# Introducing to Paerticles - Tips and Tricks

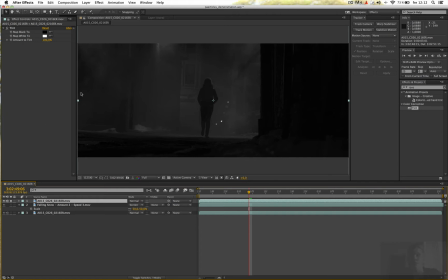[8:16]
So just by adding a tint effect, it really helps me to see what's white and what's black, but you don't have to use the tint effect. I'm gonna add a curves effect to have control over the contrast,
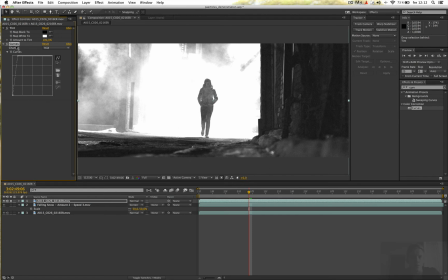[8:29]
and I'm gonna increase the whites here and just bring back the shadows,
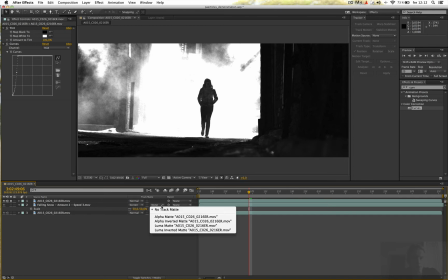[8:36]
and then we can just choose Luma Matte, and let's take a look.
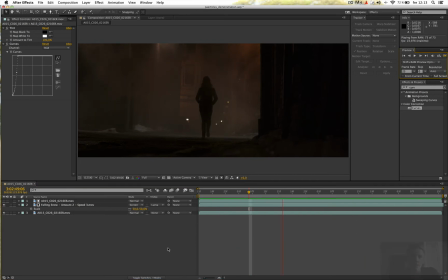[8:44]
So now this looks really good, and I think it looks really realistic and natural, and as you can see the particles are disappearing when they are in this area here, and also she's really black here, so that means the particles looks like they're actually behind her, which is great.
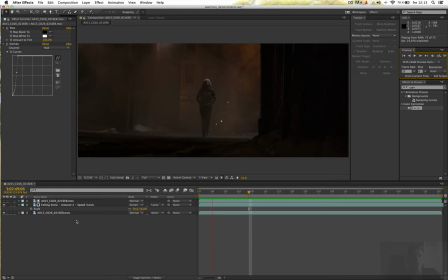[9:01]
You can always do you can add a lot of different kind of particles in this one, so if you want to have maybe a little bit more like windy particles, you can just go into
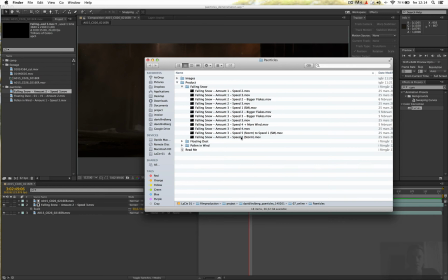[9:14]
project and the folder here and choose maybe, for example, this one, just to make it more extreme.
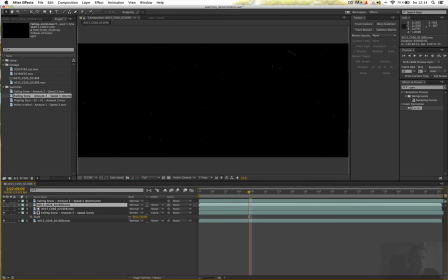[9:22]
And you can add this on top of this one, duplicate the Luma key you did, and choose Luma Matte,
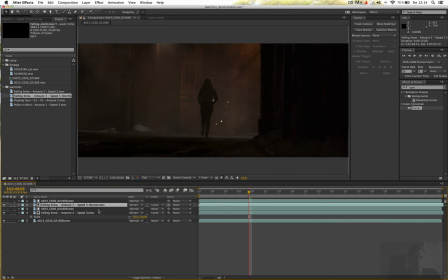[9:30]
and choose screen, and maybe set this to 60 something, and take a look. So now we have two different kind of particles here, and it looks kind of weird because it's not supposed to be that stormy.
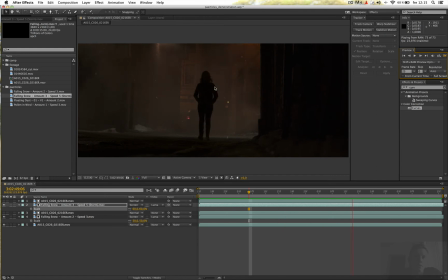[9:46]
As you can see, her hair is not flying around like crazy, so you have to kind of see what actually fits in your scene. But you can add as many as you want. So, okay, we are gonna go into the next shot here, this one, and drag this to new comp.
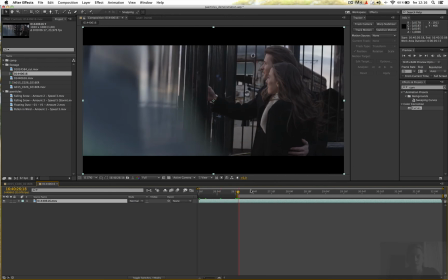[10:03]
I'm gonna trim this a little bit, like that.
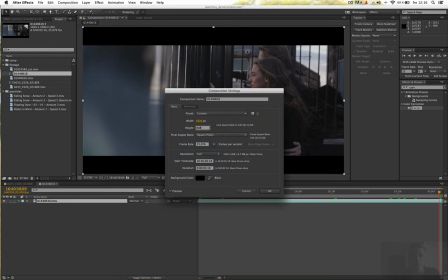[10:08]
I'm gonna choose composition settings and 808, and I'm gonna drag the pollen wind,
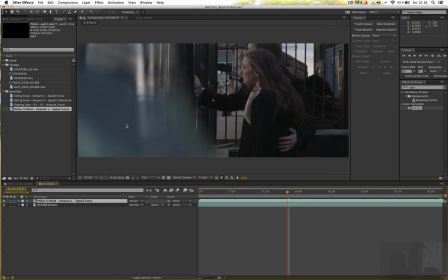[10:18]
choose screen, and we want them to be less visible and more blurry in this area here, so we want to make a mask.
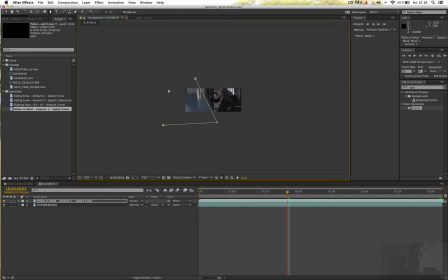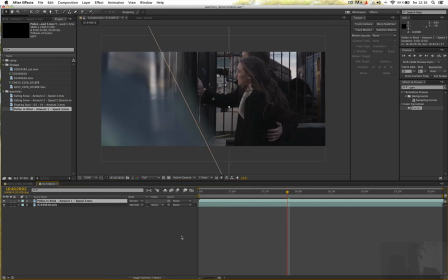[10:31]
Like that, and we want to press MM to bring up the settings of the mask, choose subtract, and increase the feather here, so I have a nice feather this edge here. And we want to, so now the particles are only visible in this area here.
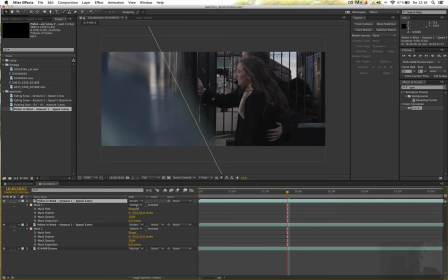[10:51]
So we want to duplicate this one and choose MM and choose this to add, and we want to add some fast blur. Choose maybe something like 6.
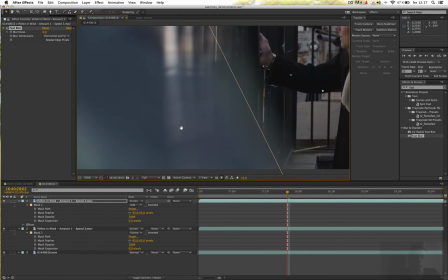[11:06]
This depends on how your scene looks like. And as you can see now, if I turn this on and off, you can see the particles
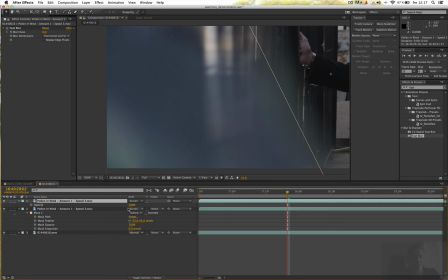[11:15]
looks a little bit more better, and you can press T to bring up the opacity and change this to maybe 70, so now it's not that bright. So that looks really good, so let's take a look at this one.
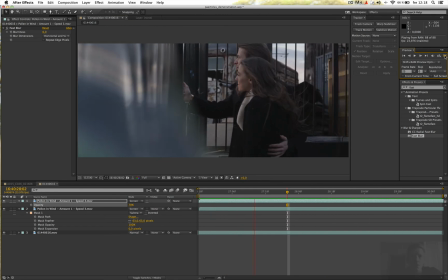[11:31]
Okay, so now it looks really good, I think, and I know there are some camera movements in this shot as well,
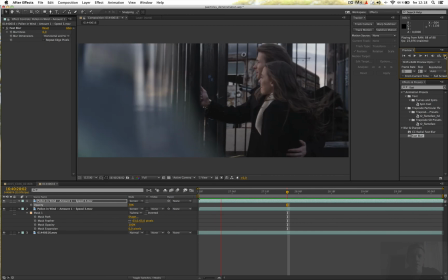[11:38]
but somehow it doesn't look bad at all, so I wouldn't spend any time on doing some tracking in this one. You can do, of course, you have some really nice spots here you can do some tracking on this one, so you can do that, but I wouldn't spend any time on doing that in this scene.
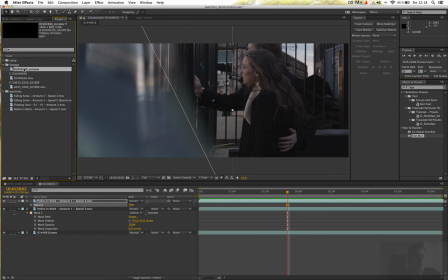[11:57]
So we are gonna jump into this shot here,
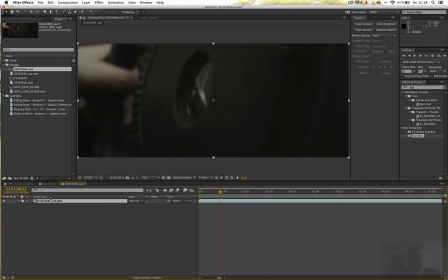[12:02]
and yeah, in this shot we are gonna do some tracking to make it look like the particles are actually in the scene. So we want to add a floating dust here, choose screen, and maybe turn this to like 70.
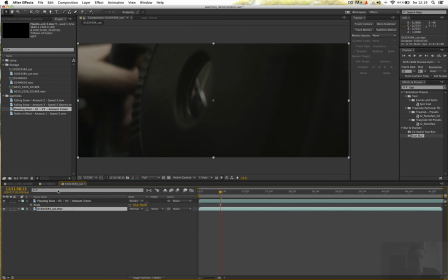[12:18]
And we want to do some tracking now, so we want to choose the layer and choose window tracker.